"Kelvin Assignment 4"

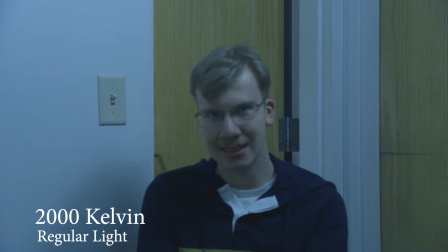[0:00]
Right now I'm shooting at 2000 Kelvin. My ISO is at 1000. My f-stop is at 2.8, and I am using the C100.
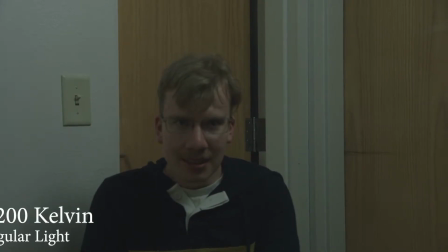[0:13]
My Kelvin is at 3200. My ISO is at 1000, and this is again with my normal lighting. Oh, my f-stop is at 2.8, if I forgot to mention that. And right now you can tell that the tones are a lot warmer.
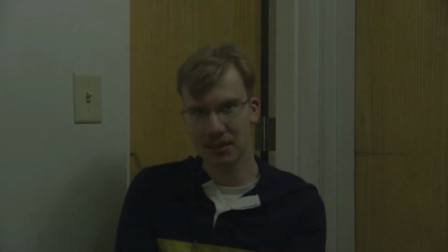[0:31]
It looks a lot more like you would have in your normal lighting. So here is another shot.
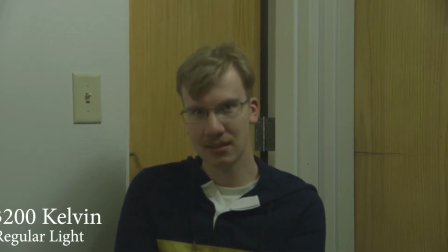[0:39]
It is at 3200 Kelvin. My f-stop is at 2.8. My ISO is at 1000. And this is again with my normal lighting going on. You can see that the tones are a lot warmer. This looks a lot more like normal lighting.
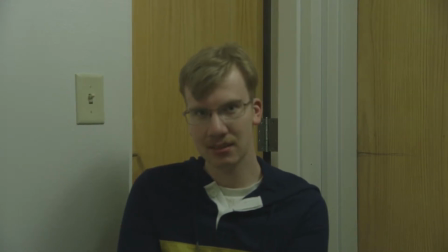[0:58]
And that is all for this shot.
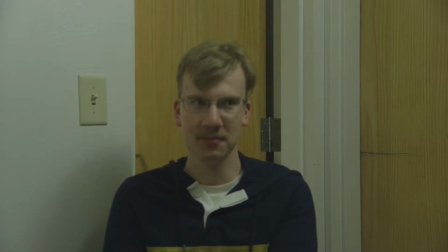[1:02]
Here we are on 4800 Kelvin. My f-stop is again 2.8. My ISO is 1000. This is normal lighting going on,
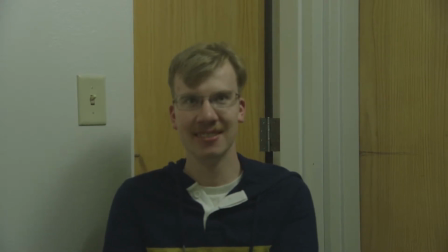[1:17]
and you can see this still looks like you would have in a dimly lit kind of interior room. And we shall move on to the next one.
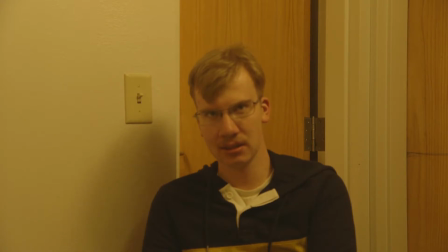[1:28]
This is on 15,000 Kelvin, the highest that I believe you can get. I am currently on 35 millimeters. The f-stop is 2.8 and the ISO is on 1000.
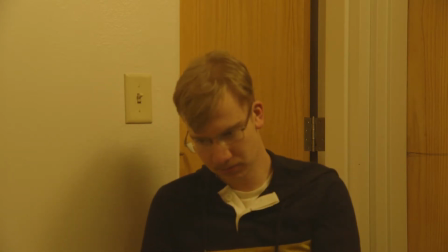[1:46]
We have normal lighting from our interior lights going on right now, and you can definitely see a much
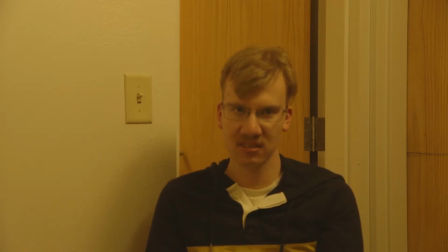[1:54]
oranger hue going on right now with my friend over there sitting down, and this would definitely be to kind of change the mood a bit, and we shall move on to the next one.
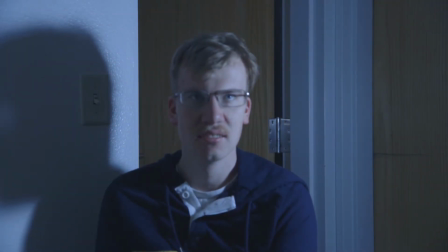[2:08]
So right now I have turned on a lamp and turned off the normal lighting, so you can definitely see the shadow on my friend. Definitely with this type of lighting you get much more of a silhouette of the character, and with the Kelvin,
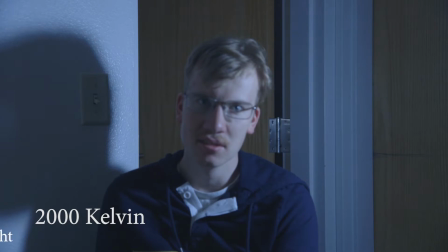[2:27]
which is at 2000, making it a much more blue hue, you can get more of like a horror type kind of scene going on with that emotion. The ISO is still at 1000, millimeters still at 35,
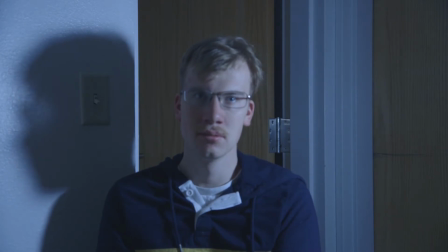[2:44]
f-stop is at 2.8, and we will get on to the next shoot.
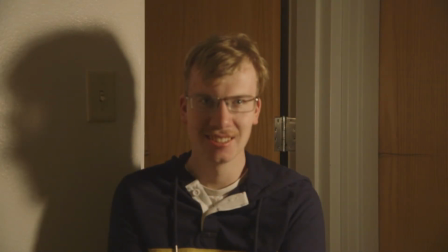[2:51]
So here we are on our second lamp lighting. The Kelvin is at 4800 right now, the f-stop is at 2.8, and the ISO is at 1000. Right now you can still see the silhouette on my figure, and it definitely looks a lot more orange.
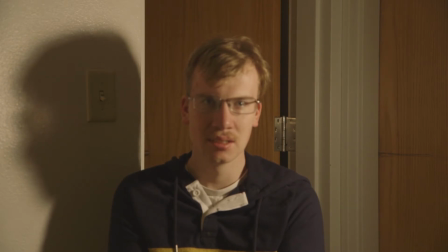[3:10]
It looks more as if you're just in a dimly lit room with a lamp on, and that's all I can pretty much say about this shot. Here we are on 15,000 Kelvin.
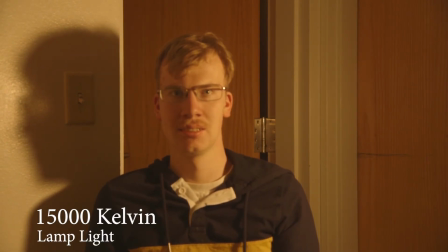[3:25]
In my lamp light setting, the ISO is still 1000, the f-stop is still 2.8, and the millimeter hasn't changed at all. From what this Kelvin is, I would say that the right side of his face on the screen,
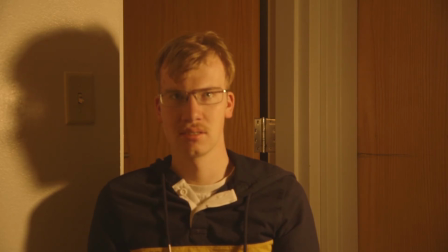[3:44]
or his left side, if you're looking at it from his perspective, definitely looks a lot more orange or glowing if you actually want to look at it in that perspective, while the silhouette on the left side of the screen is more piercing in my point of view.
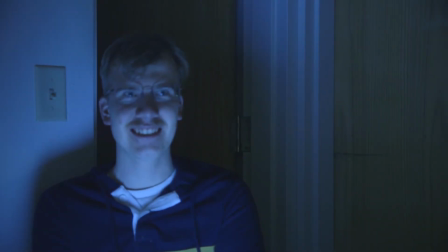[4:00]
Here's my third lighting type, which is coming from a computer screen.
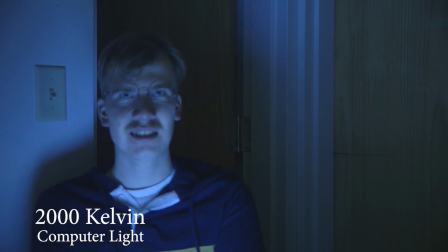[4:08]
My Kelvin is at 2000, my f-stop is at 2.8, and my ISO is at 6400, mainly because I thought the computer screen was a little bit too dark,
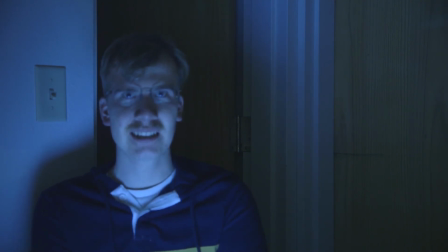[4:23]
so I wanted to change that up and make it look a lot brighter than it really was showing up, and I think the effect came out really good from that, so I'm gonna stick with that.
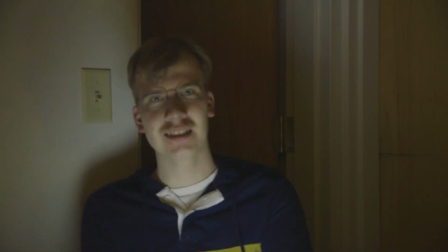[4:33]
Okay, so this is our second shooting of it. The Kelvin is at 4800, f-stop at 2.8, the ISO at 6400. You can pretty much see in this shot that basically all of the blue went away.
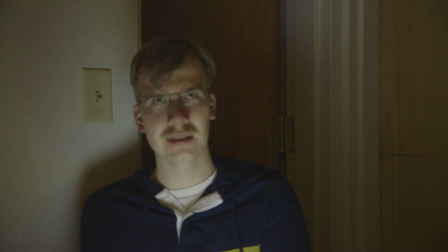[4:50]
It looks monotone in the scene, but still kind of eerie. And that is all I have to say about this shooting.
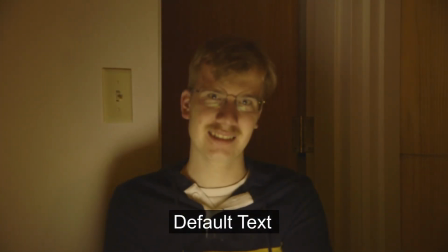[4:58]
Okay, so here we are at the top notch level of Kelvin, sitting up at 15,000. The f-stop is at 2.8. The ISO is at 6,400. You can definitely see that it's orange, but not totally sunbeaming orange.
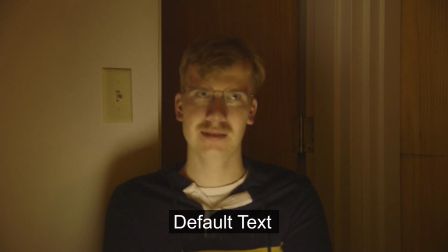[5:18]
It still looks really dark. You can definitely see the screen light coming from my computer onto my subject. That is pretty much it. Thank you for watching.